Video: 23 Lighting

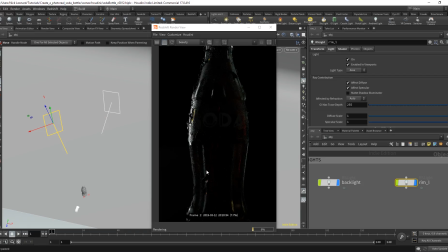4:08 And what I'm trying to do is just pick out some detail along the edges
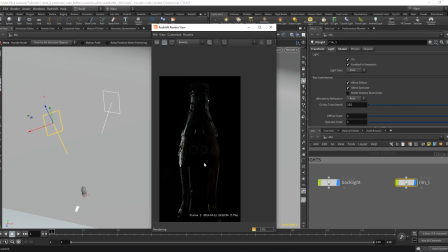4:14 and just bring out the overall shape of the bottle.
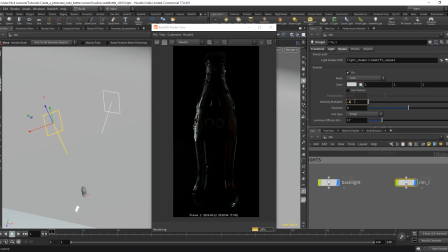4:18 I think right now the light is too strong, so we'll drop that down to 0.1, just so it's a little bit more subtle.
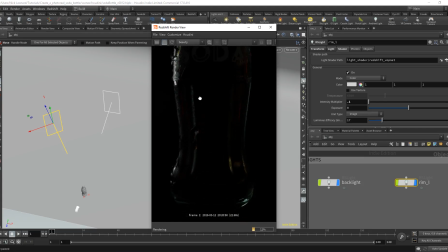4:25 We want to avoid blowout because it's really difficult to recover in comp and it looks pretty amateur,
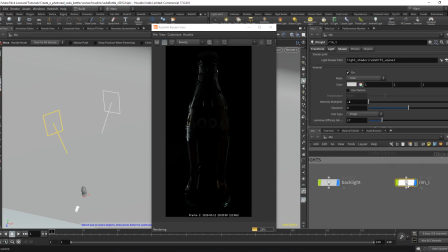4:32 so stay away from that. We'll copy and paste this light once again. We'll rename this to rim_R. Enter in the viewport again. T to move.
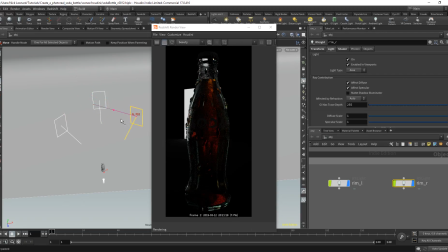4:46 I think we'll just rotate this round so we get sort of like a rim on the right hand side as well.
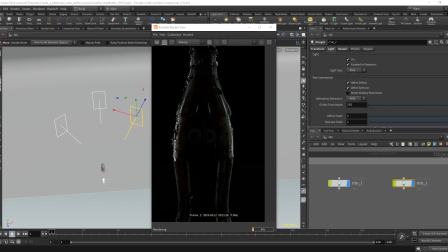4:55 Just like that.
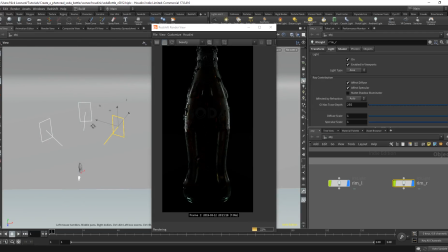5:01 I think that's not looking too bad. I think that looks quite nice. We're getting some nice detail either side. That looks okay. Let's create a key light sort of in front at a 45-degree angle.
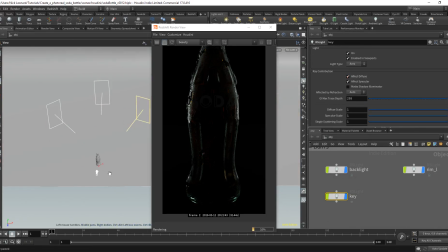5:19 And this key light is just acting as just a bit of a detail light to pick out some detail just in the front here.
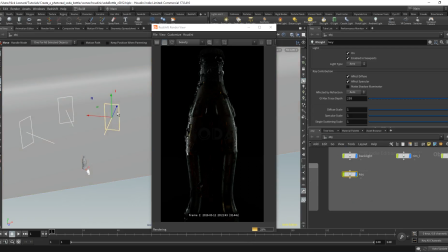5:32 Entering the viewport, let's move it.
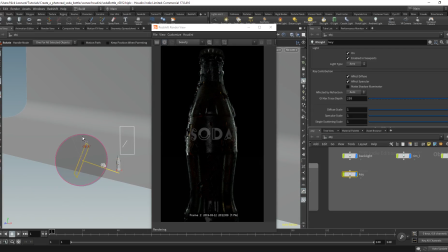5:39 I think we'll lift this light upwards like that.
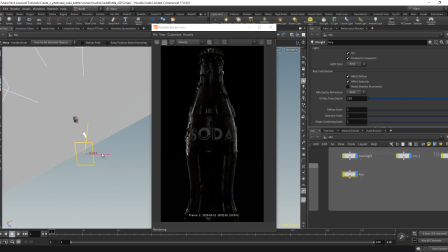5:47 And we'll just move it to the side.
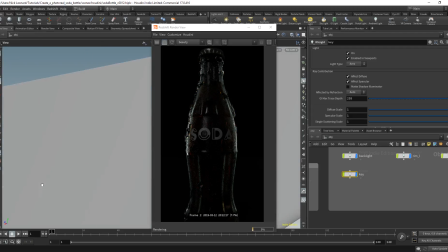5:52 So it looks something kind of like this.
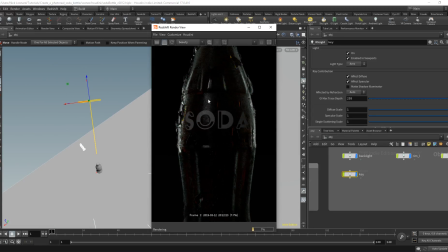5:58 Just so we're getting this front face just picked out a little bit more. I think I'd like to sharpen the reflection here.
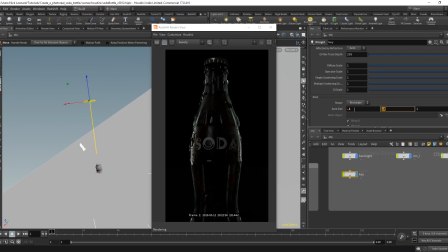6:05 So the way we do that is by decreasing the size of the area light, which will tighten up the specular reflection.
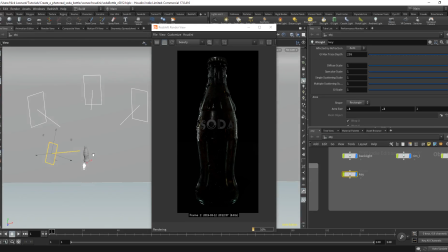6:14 So we got something that looks like this. So if I just view from the top, I think that's not looking too bad.
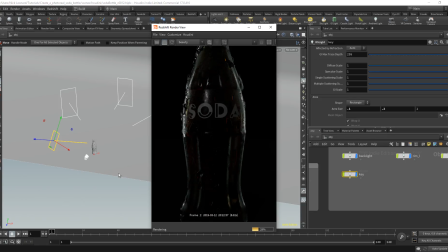6:25 Next, I think we'll add sort of like a softer fill light just at a 45-degree angle from the camera here,
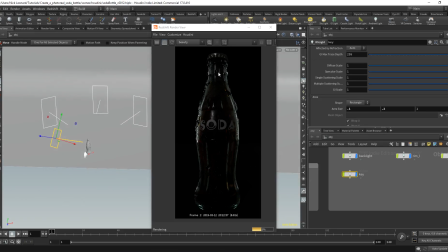6:35 just to bring out a little bit more detail and just sort of fill in the darkness a little bit. So I'll copy and paste the key light. Copy, paste the key light. We'll rename this to fill.
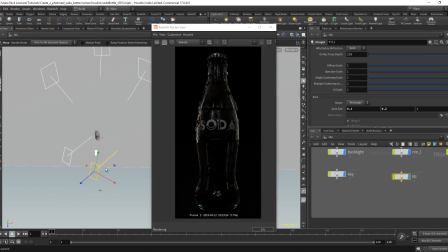6:54 Enter, T to move. I think we'll just rotate this back down. We'll move it down like so.
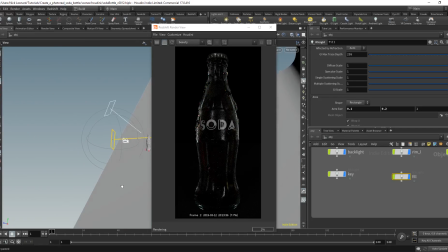7:08 We'll position this at a 45-degree angle
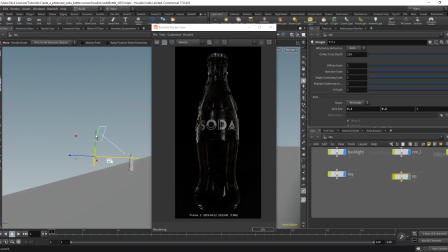7:15 like that. And we'll increase the area size to 0.3 by 0.3 just to diffuse that light a little bit more.
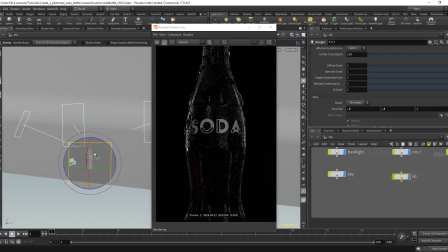7:28 Looks like it's slightly off balance there. Let's rotate it back, move it up like that.
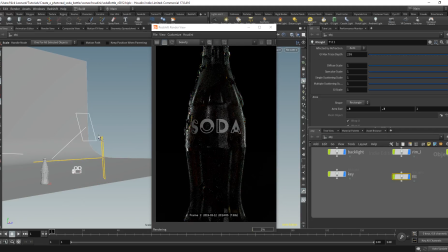7:37 Let's move it up a little bit more, rotate it. There you go.
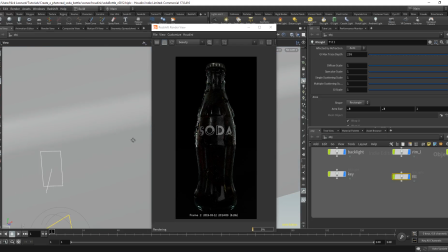7:43 That's looking pretty good. So we've got some decent shape going on.
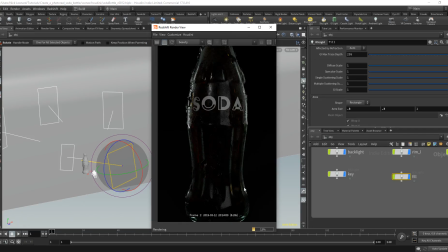7:49 We've got some nice highlights picking out the sort of outline of the bottle. We don't want to make that too strong. We're picking out this solar sign at the front. We're getting some fairly nice detail there.
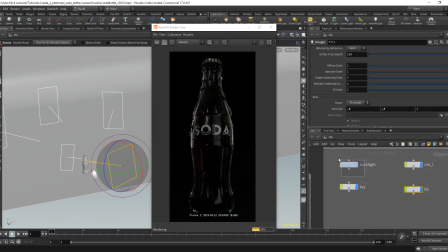8:07 Let's turn back on the backlight and see how we're looking.
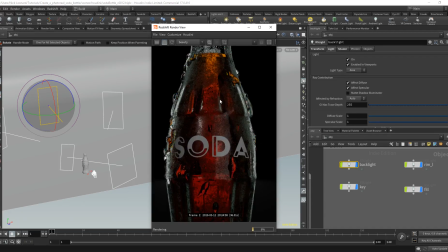8:14 Yeah, so I think in total that's working.